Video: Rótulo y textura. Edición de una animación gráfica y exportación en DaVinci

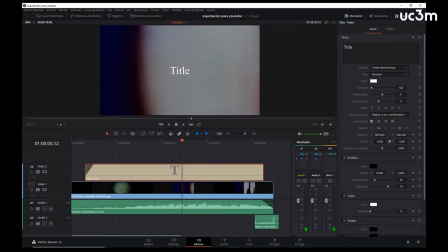Por ejemplo, este. Y voy a escribir aquí el texto, en mayúsculas. Posproducción digital. La tipografía que yo uso para los vídeos de mi canal es Agency FB.
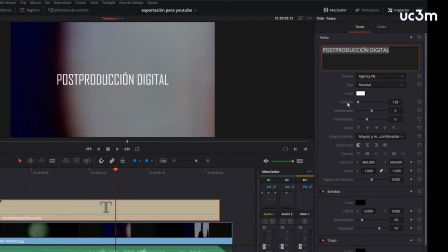Selecciono el texto y con este tirador puedo ajustar el tamaño de la tipografía.
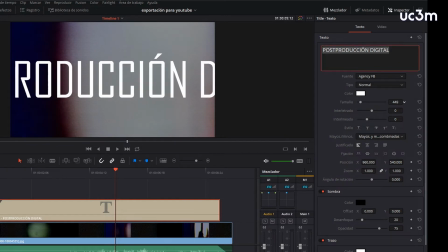Pero lo ajusto con más precisión si me coloco sobre el número y arrastro con el ratón pulsado hacia la izquierda, hasta el tamaño que me gusta, que puede ser este.
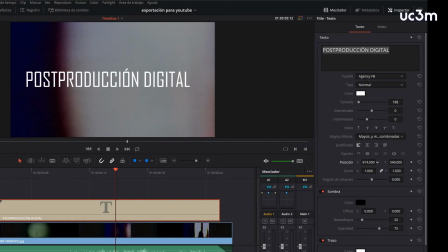Con posición X y posición Y lo muevo un poco a la izquierda y un poco más abajo. Para maximizar la legibilidad en todas las circunstancias le voy a poner una caja negra.
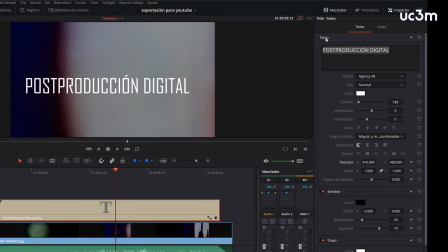En el menú del inspector para editar el texto hay muchas opciones. Texto, sombra y fondo.
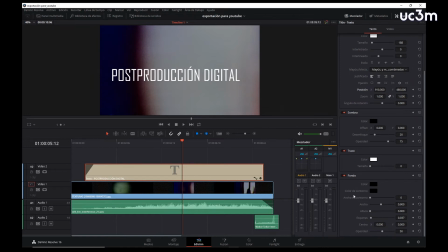Fondo es lo que voy a utilizar. Lo dejo de color negro.
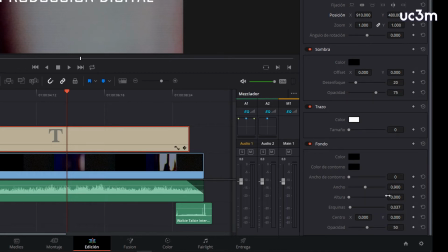Todavía no se ve nada porque tengo la altura a cero, pero si lo voy abriendo me aparece la caja negra.
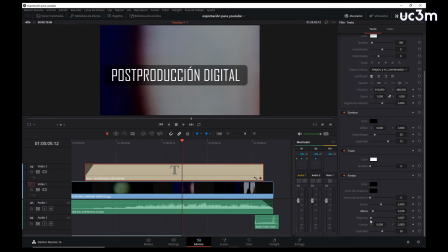Las esquinas están redondeadas y a mí me gustan rectas. Esto se ajusta aquí. Y ahora puedo desplazar la caja con respecto al texto, aquí en Centro. A mí me gusta así.
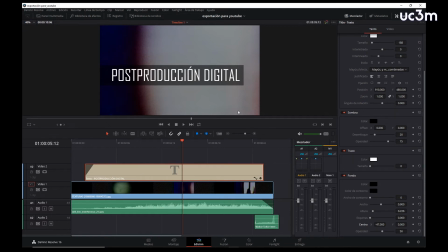La opacidad de la caja está ajustada al 50%, que queda bien, pero a mí me gustaría también darle semitransparencia a las letras. Y no hay ningún menudo opacidad en las opciones de texto.
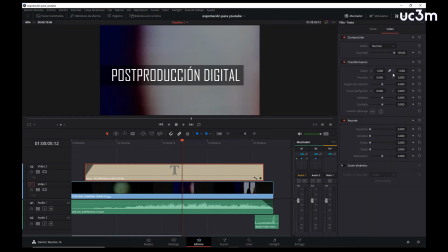Si voy a la pestaña Vídeo, el rótulo entero se trata como imagen y encuentro un tirador para ajustar la opacidad. Lo pongo al 50%. El problema ahora es que el fondo queda demasiado transparente porque tiene la transparencia en la pestaña Texto y también en la de Vídeo.
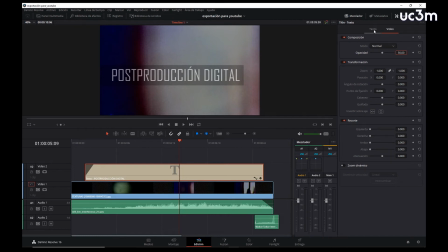El resultado no me gusta. Vuelvo a la pestaña Texto y en fondo, donde había opacidad al 50%, lo pongo en 100%. Ahora sí, la transparencia de la caja está bien y se aprecia que el texto brilla más en las zonas más claras de la imagen que en las oscuras.
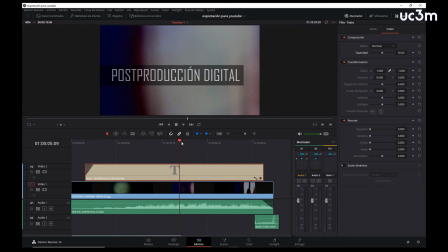Vamos a ver cómo queda con la textura en movimiento.
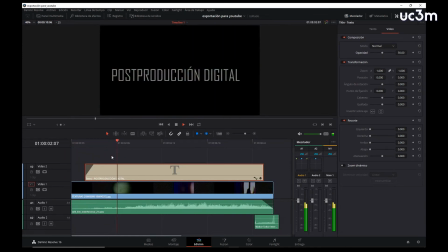Se lee bien en todas las circunstancias, pero el texto está muy estático.
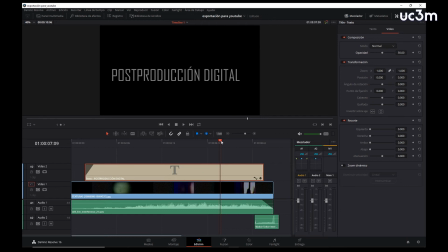Me gustaría que tuviera algún tipo de pulso que vibrara, añadirle algún movimiento coherente con el fondo. Lo que voy a hacer es seleccionar la cuchilla y fragmentar el clip en varios trozos. Introduzco cortes de forma aleatoria, a distintos ritmos,
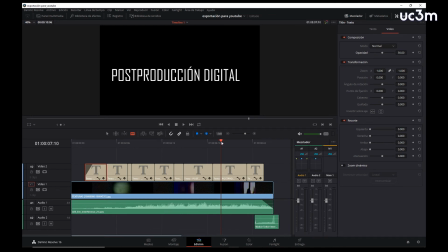y voy a dejar unos fotogramas vacíos entre los cortes.
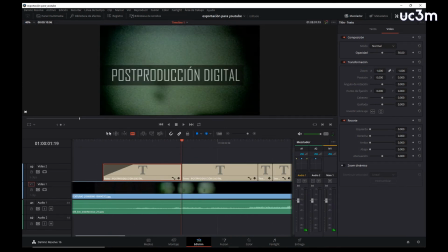Me acerco con la herramienta de zoom de la línea de tiempo para verlo más cómodamente y selecciono la flecha. Tengo que quitar el cursor magnético para que me deje hacer estos pequeños ajustes. Y voy dejando huecos en los cortes para que vibre.
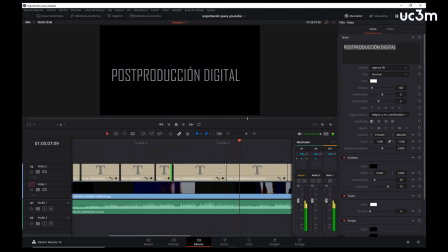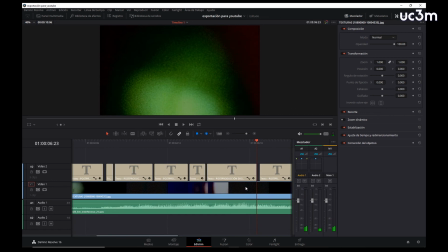Vamos a ver el efecto que genera. Mayúsculas Z para ver toda la secuencia y barra espaciadora para hacer play.
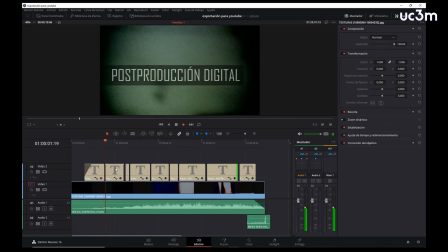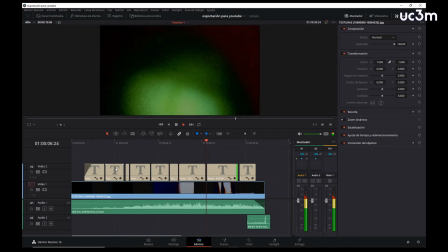El parpadeo me parece bien, pero ahora lo siguiente que voy a hacer es que en algunos cortes,
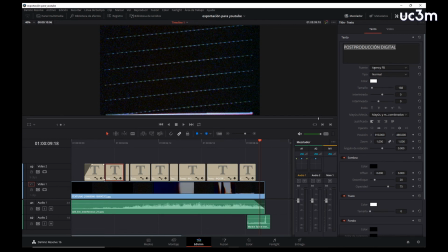uno sí, uno no, este, este, voy a hacer pequeños cambios de posición y escala. Por ejemplo, con este voy a hacer más pequeño el tamaño de la letra y lo voy a desplazar hacia arriba Ahora el salto se notará más